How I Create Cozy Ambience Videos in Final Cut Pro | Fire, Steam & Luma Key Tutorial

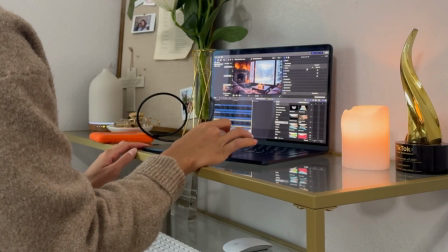4:10 In this scene, the fireplace acts as a visual anchor. Once the windows are masked and the snow is placed correctly, I can shift my attention to the fire itself, adjusting the movement, brightness, and rhythm so it feels warm but not distracting. I also want to share a few Final Cut Pro workflow tips that have helped me a lot over the years,
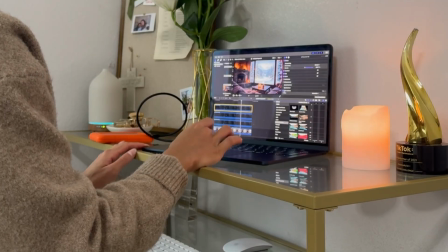4:29 especially when creating ambiance style videos like these. One of my biggest things I can recommend is labeling everything clearly.
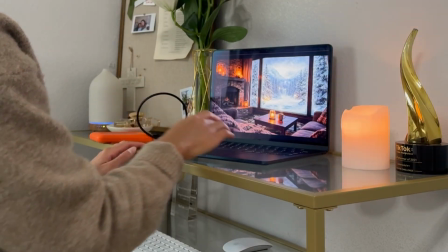4:36 When you're working with multiple masks, key layers, sound effects, and animations, things can get messy very quickly if you're not organized from the start.
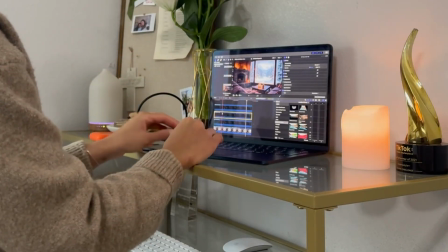4:44 I like to rename my clips as I go, for an example, labeling things like windows, left
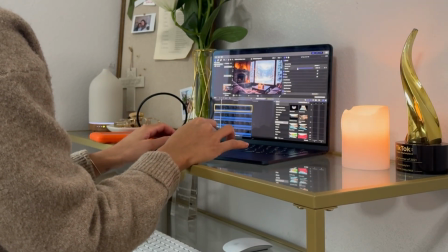4:50 side, middle window, fireplace, animations, or ambient sound layers.
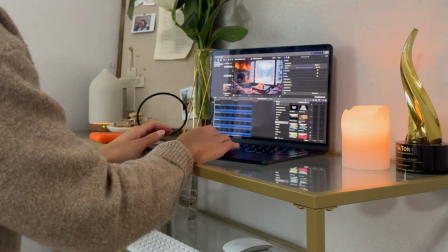4:55 It might feel like it slows you down at first, but it actually saves a lot of time later on.
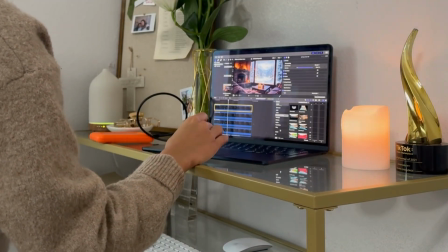4:59 Once everything is labeled, grouped, and flowing nicely, you can focus more on the mood of the scene rather than the technical clutter.
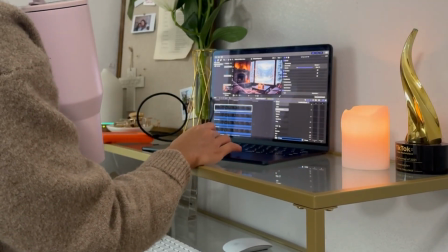5:06 And that's really the goal, creating something that feels intentional, balanced, and easy to return to.
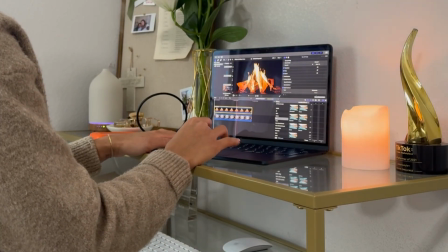5:12 Next up, I'm going to focus on the fireplace since it's one of the main focal points of this scene. For the fire, I'm using a Luma Key layer rather than masking it manually.
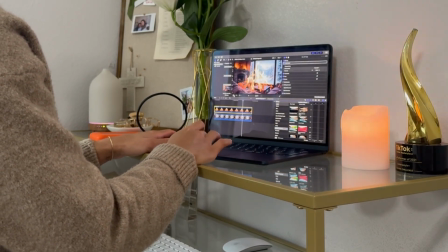5:22 In this case, Luma Key works really well because the fire footage already has a strong contrast between the flames and the background. Instead of creating a mask, I'm adjusting the Luma Key settings so that only the brightest part of the fire remain visible. This helps use the flames blend more naturally into the existing fireplace.
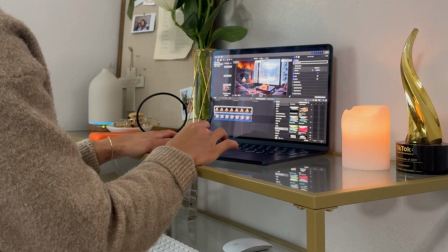5:41 I'm also using the Distort tool here. Distort is especially helpful for fireplace scenes because it lets you shape the fire so it can actually fit the opening of the fireplace rather than looking flat or pasted on.
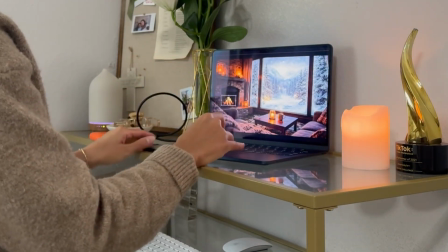5:54 By gently adjusting the corners and edges,
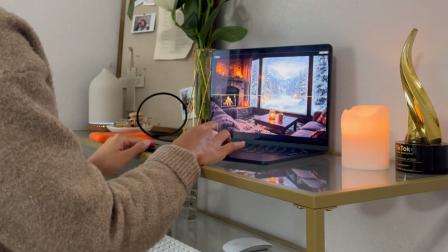5:57 you can make the fire appear like it's sitting deeper inside the fireplace and flowing naturally upward. I usually take my time with this step, making small adjustments and playing the clip back a few times to make sure the movement feels realistic and not distracting.
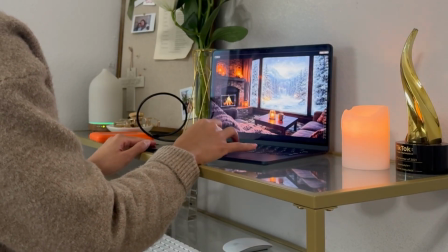6:14 Once the fire is layered correctly, I add lots of warmth and depth to the scene by adjusting these layers here,
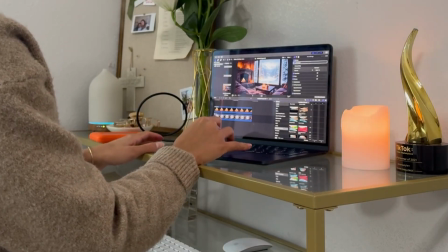6:20 and it helps ground the entire composition.
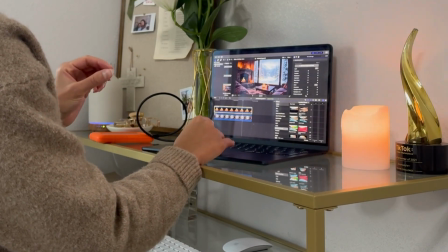6:23 After this, the rest of the ambiance like snow or rain becomes much easier to balance because the fire is already doing a lot of the visual work.
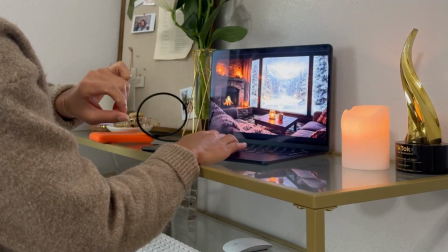6:32 Basically, what you're seeing now is me just fine-tuning the fireplace.
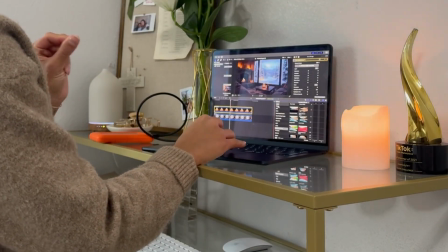6:36 This part of the process is usually pretty repetitive, but it's also one of the most important steps.
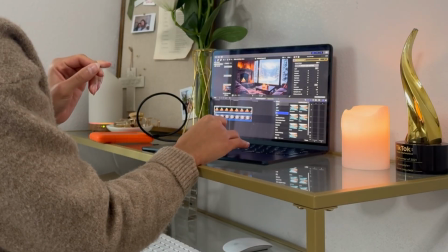6:41 I basically just go back and forth adjusting.
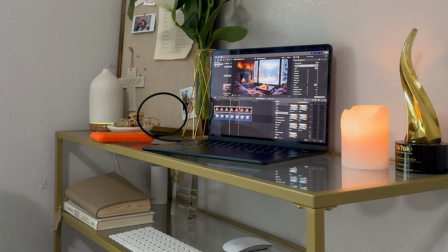6:45 I like to use the distort feature a lot because it really makes it look like the fire is sitting in that fireplace very naturally.
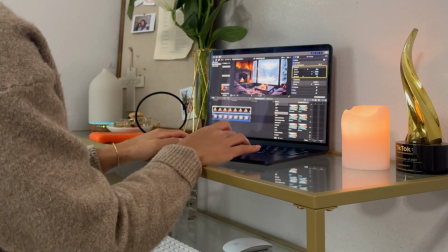6:53 I like to pay close attention to how the flames move to the edges of the fireplace and make sure nothing feels too sharp or distracting.
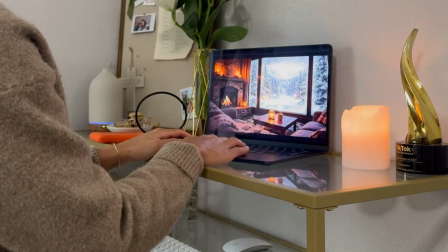7:02 After that, I move on to a smaller section and little details like steam coming from the cup.
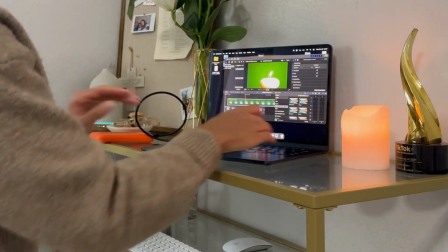7:07 For this steam, I'm using a similar layering approach,
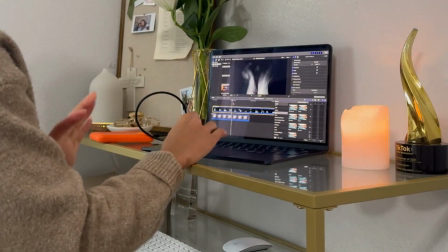7:11 keeping it very soft and subtle and making sure I drag down that opacity as well.
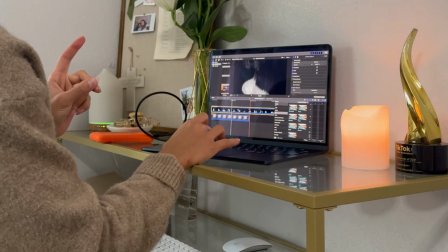7:17 Steam is one of those details that people don't always consistently notice, but it really adds to the sense of warmth and realism in the scene.
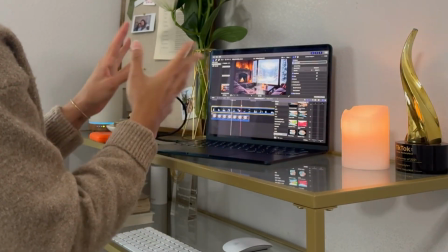7:25 Again, I take my time here making small adjustments and checking how it looks when everything is playing together with the fire,
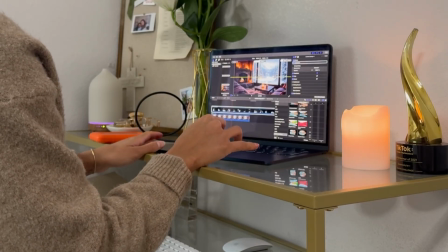7:34 the background, and the ambient motion. Honestly, the most important thing that you want to do when you're creating videos like this is you're just taking your time to
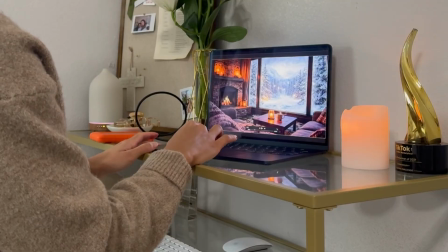7:43 re-watch everything just to make sure it all flows. You're probably going to take majority of your time just re-watching the screen,
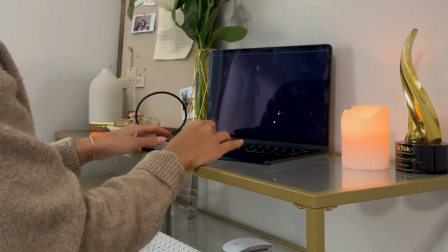7:51 making sure the fire is flowing correctly and the steam is flowing at the right opacity.
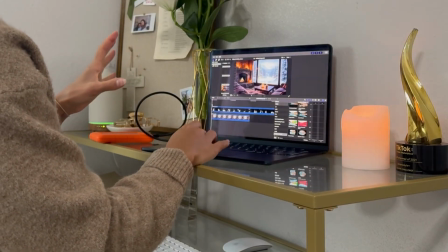7:56 So definitely do not rush this part. Once everything feels balanced, I start prepping the project for export,
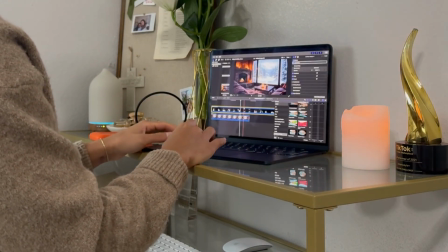8:01 and I love that Final Cut Pro does give you the option to customize your export settings, so I'll definitely do another video on that.
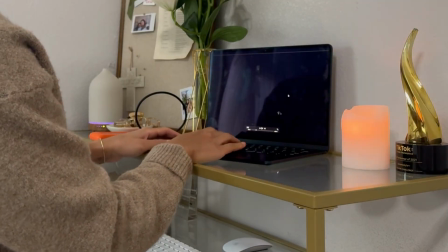8:09 But I'll go ahead and rename the final compound clips, double check that nothing is muted by accident, and confirm that all layers are organized.